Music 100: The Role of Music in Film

Michael Boldt states that the more ambiguous the meaning of the visual image, the more influence is exerted by the musical score in the process of interpreting a scene. He goes on to say, in analyzing the influence of music on emotions in a film, music appears to exert a direct influence on the cognitive processing of the film by guiding selective attention towards mood-consistent information and away from other information that is inconsistent with its effective balance. An example of music creating an emotion in ambiguous scenes can be witnessed when comparing the movies 2001: A Space Odyssey and Star Wars. In both scenes, the viewer is watching a spaceship travel through outer space, but the music used in each scene stimulates specific emotions regarding the ships. In 2001, the music creates a feeling of elegance, wonder, and beauty.
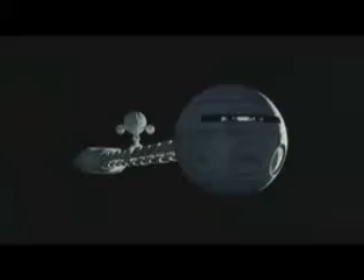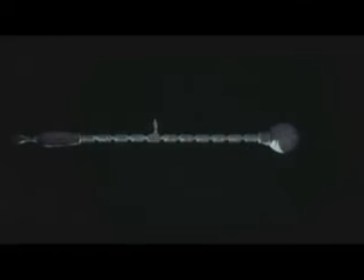Contrast this with the dissonant and threatening feeling that is created by the music in the Star Wars film.
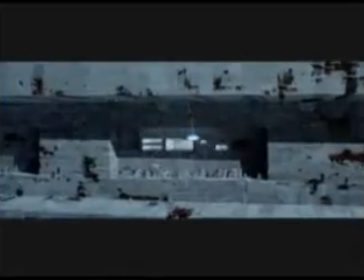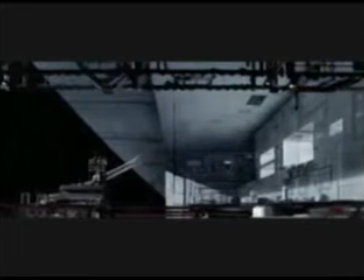Watching these scenes without any music creates a feeling void of any real emotion and simply an appearance of spaceships wandering throughout space.
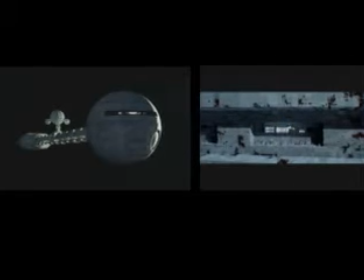Watching these scenes with the audio track swapped makes the ship in Star Wars seem elegant, while the ship in 2001: A Space Odyssey seems ominous and threatening.
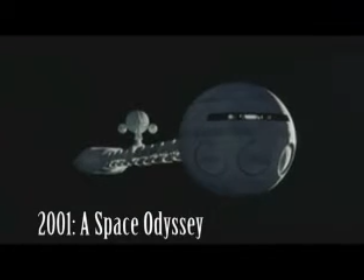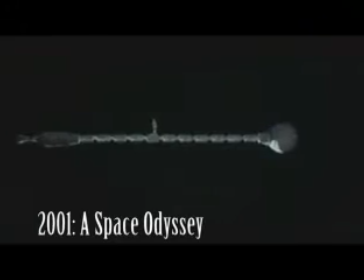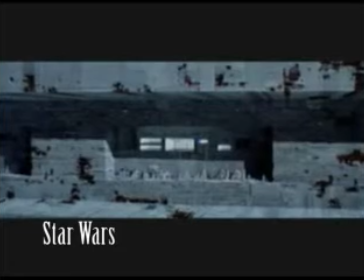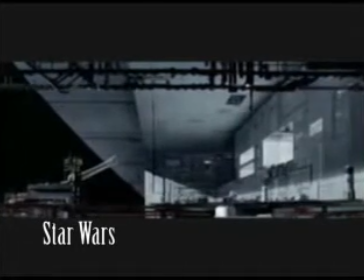Seeing this with your own eyes clearly illustrates the effects that music can have over movies and emotions created in movies. In contrast to supporting the images on the screen, music can also conflict with the images with interesting effects.
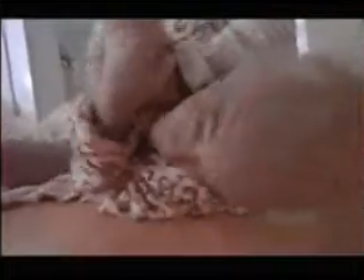Take for instance the scene from A Clockwork Orange. The brutal beating depicted in the scene would logically be backed by a disturbing or disjunct piece of music.
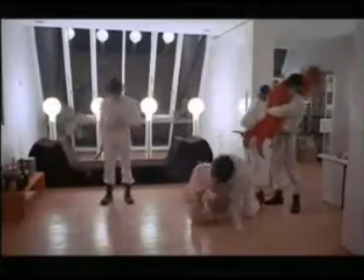The director, however, has the main character sing the song "Singing in the Rain," which is a relatively upbeat and joyful song.
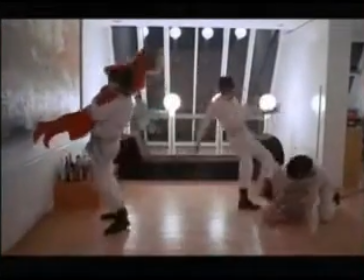By doing this, it makes the character seem even more disturbing, because they are relating something extremely brutal and evil, a beating and eventual rape,
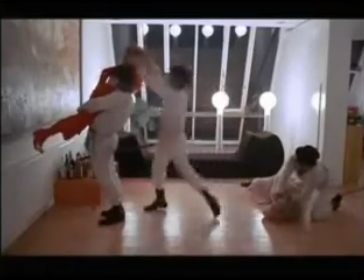to a song associated with happiness, making it seem as if the characters are deriving complete joy and happiness by committing this brutal act.
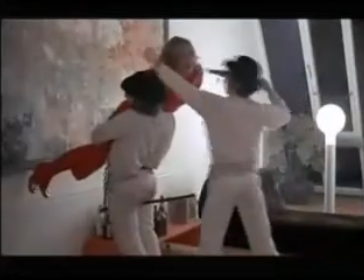So dark up above,
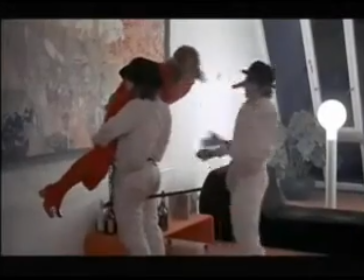sun's in my heart, and I'm ready for love.
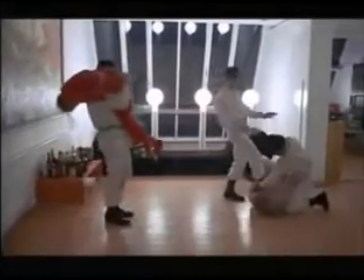Let the stormy clouds chase everyone from the place.
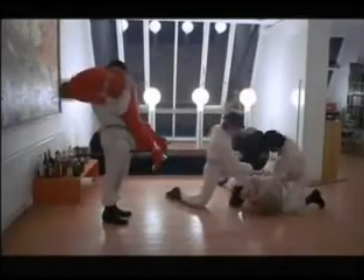Boom, boom. I'm with the rain. I've a smile on my face.
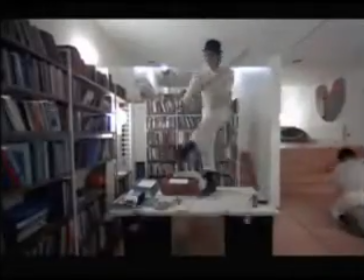I'll walk down the lane with a happy refrain, and I'm singing,
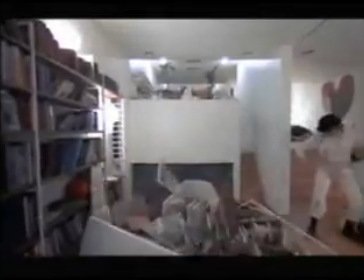just singing in the rain.
Perhaps the most convenient example of the relationship between music and film can be seen in the trailer for the second Jaws film.